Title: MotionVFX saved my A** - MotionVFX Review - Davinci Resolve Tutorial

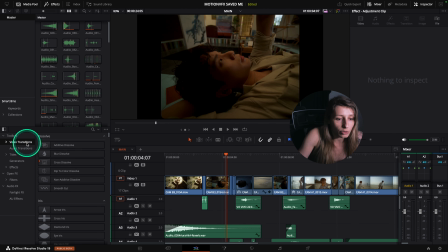What I prefer to do is actually maybe just go to video transition, because here I just want to tackle video transition. I'm not gonna put text or anything. So I want to just have my MotionVFX for video transition. So I go to video transition, and because the plugin always starts with M,
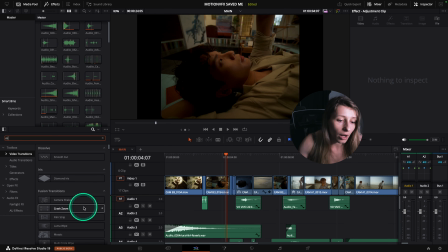I'm just gonna type M, and after I can go to all my transitions here. What I can do is that I can close my media pool to just have more real estate, so then I have a very nice overview.
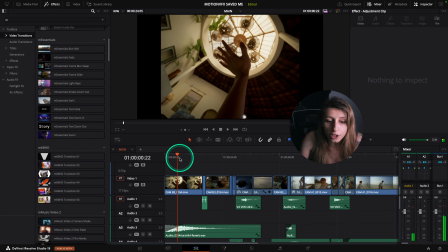For these transition, we are starting first with a hand where he's looking up,
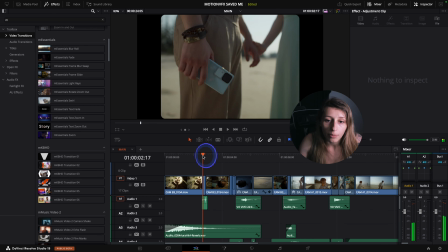and I want to have a sort of a flash back of them after meeting on the beach.
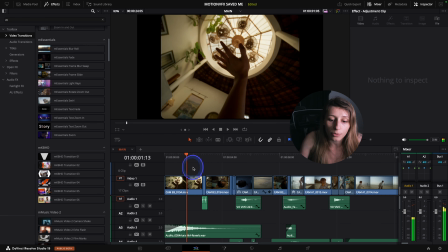So this is kind of like part of his dream, so we need to go from reality to the dream, and then from reality to
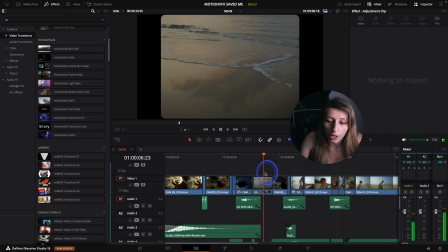the dream again, and the dream again, and then come back to reality
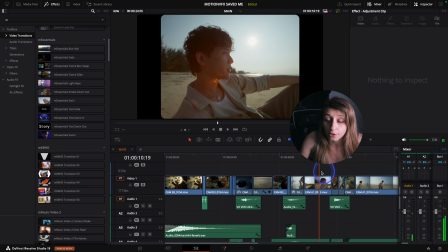and go to the dream, and after just have the action in the dream. Okay? Also, this cut, my intention with these three cuts is that it will announce what's gonna happen later in the film,
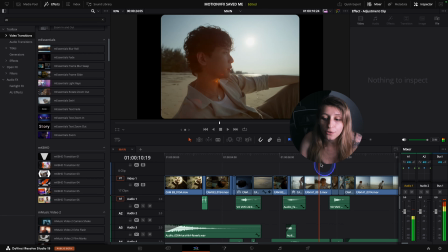so then it's a nice foreshadowing happening really quickly.
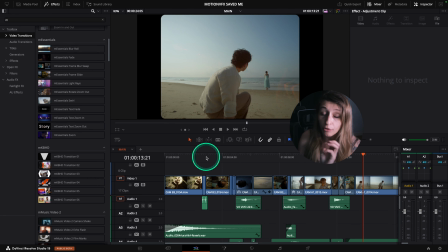I'm just gonna enhance it with some flash transition. We're gonna do the first transition.
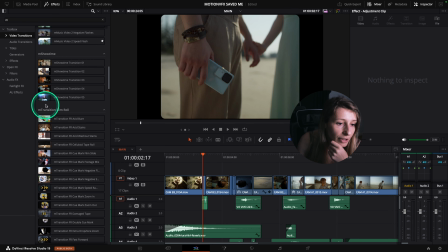I wanted to have something like a flash.
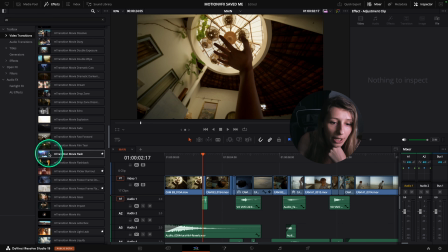Of course, I put in favorite my flash transition so we can observe, so you can live preview what it's doing. Here I have M transition movie where it's just a flicker like that,
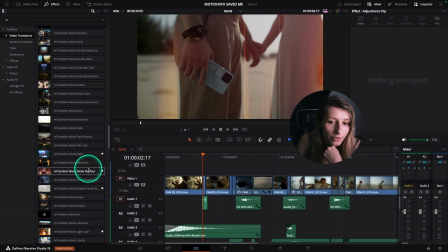where it gives some noise and a flicker, which is pretty nice actually.
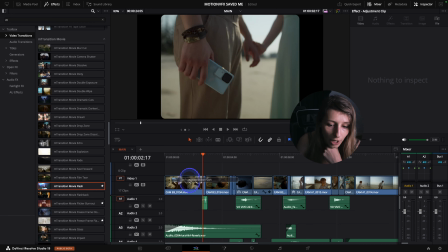So I'm just gonna go with the normal flash first and drop this flash here.
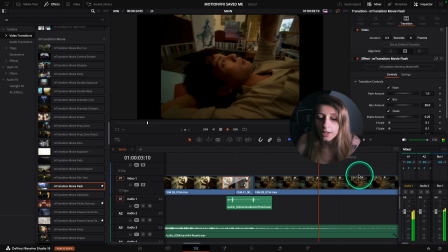You just have the flash tech, and after we come back to the reality.
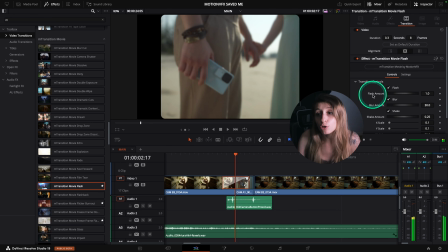So this flash, I can also modify how I want it.
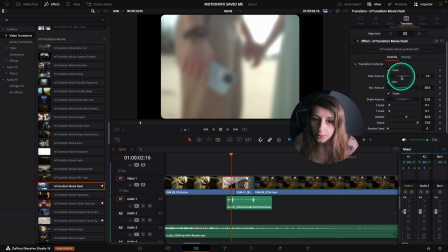So I can say like, okay, this flash is good, but for example, I want less of the flash, or I want more of the flash. So I can control the intensity, control the blur for sure, and there is a shake,
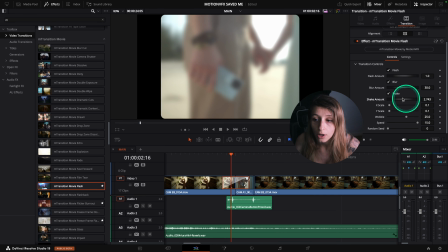so I can control if I want a shake or actually if I don't want a shake.
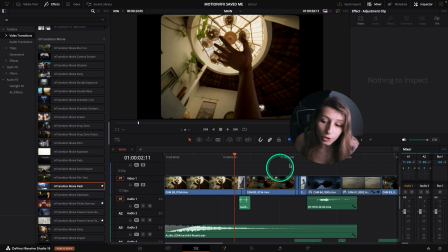So okay, so let's go to the other transition.
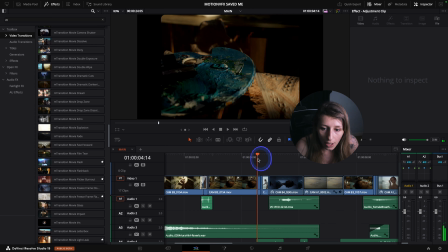So now I want a transition between this take to this take, and after maybe a transition from this take to this take,
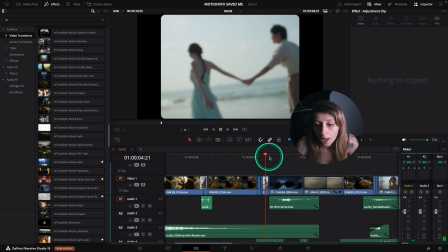because this take is kind of like a transition take, and we are going to a moment that is more still.
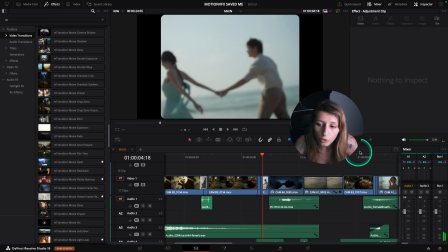Maybe I'm gonna start with the transition here first.
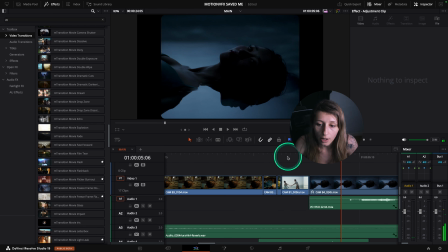So I want to have something that is seamless, but at the same time impactful.
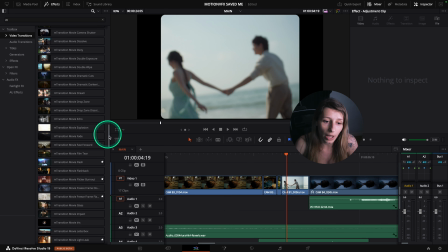So I think I'm gonna go to another package of M transition, and the package is M music video. And so M music video really has bangers, you know, in transition.
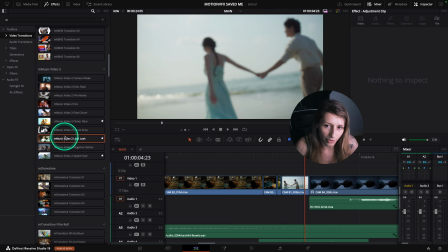And so let's preview it. You can have light leaks, which is pretty good.
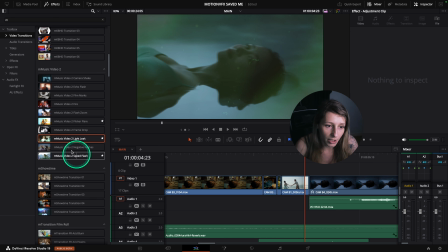And you can have speed flashes, and you can have flicker flare.
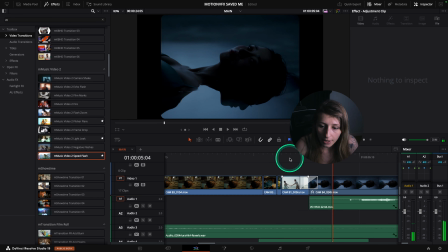I think I'm gonna go to this with the speed flash actually. And it does this, which is nice. I'm just gonna see the transition controls.
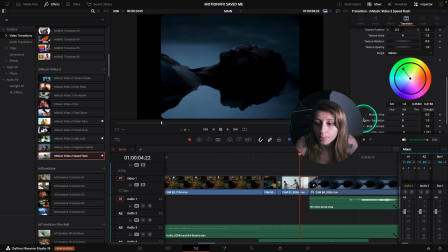And so in the transition controls and the texture, oh perfect, I can change the color of the texture.
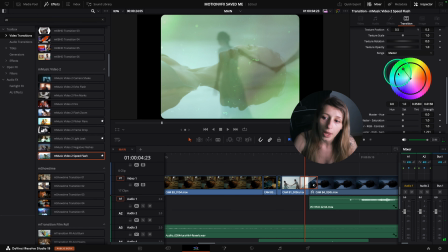And so I think for the texture, I'm just gonna move it towards blue,
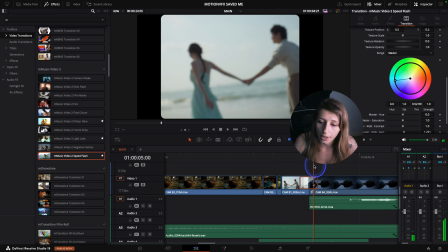because I'm gonna go to something that is bluer, and it also reminds the color of the dress of this lady.
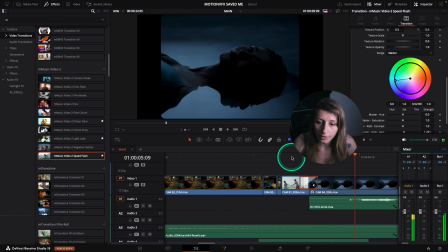So let's see, it's quite nice.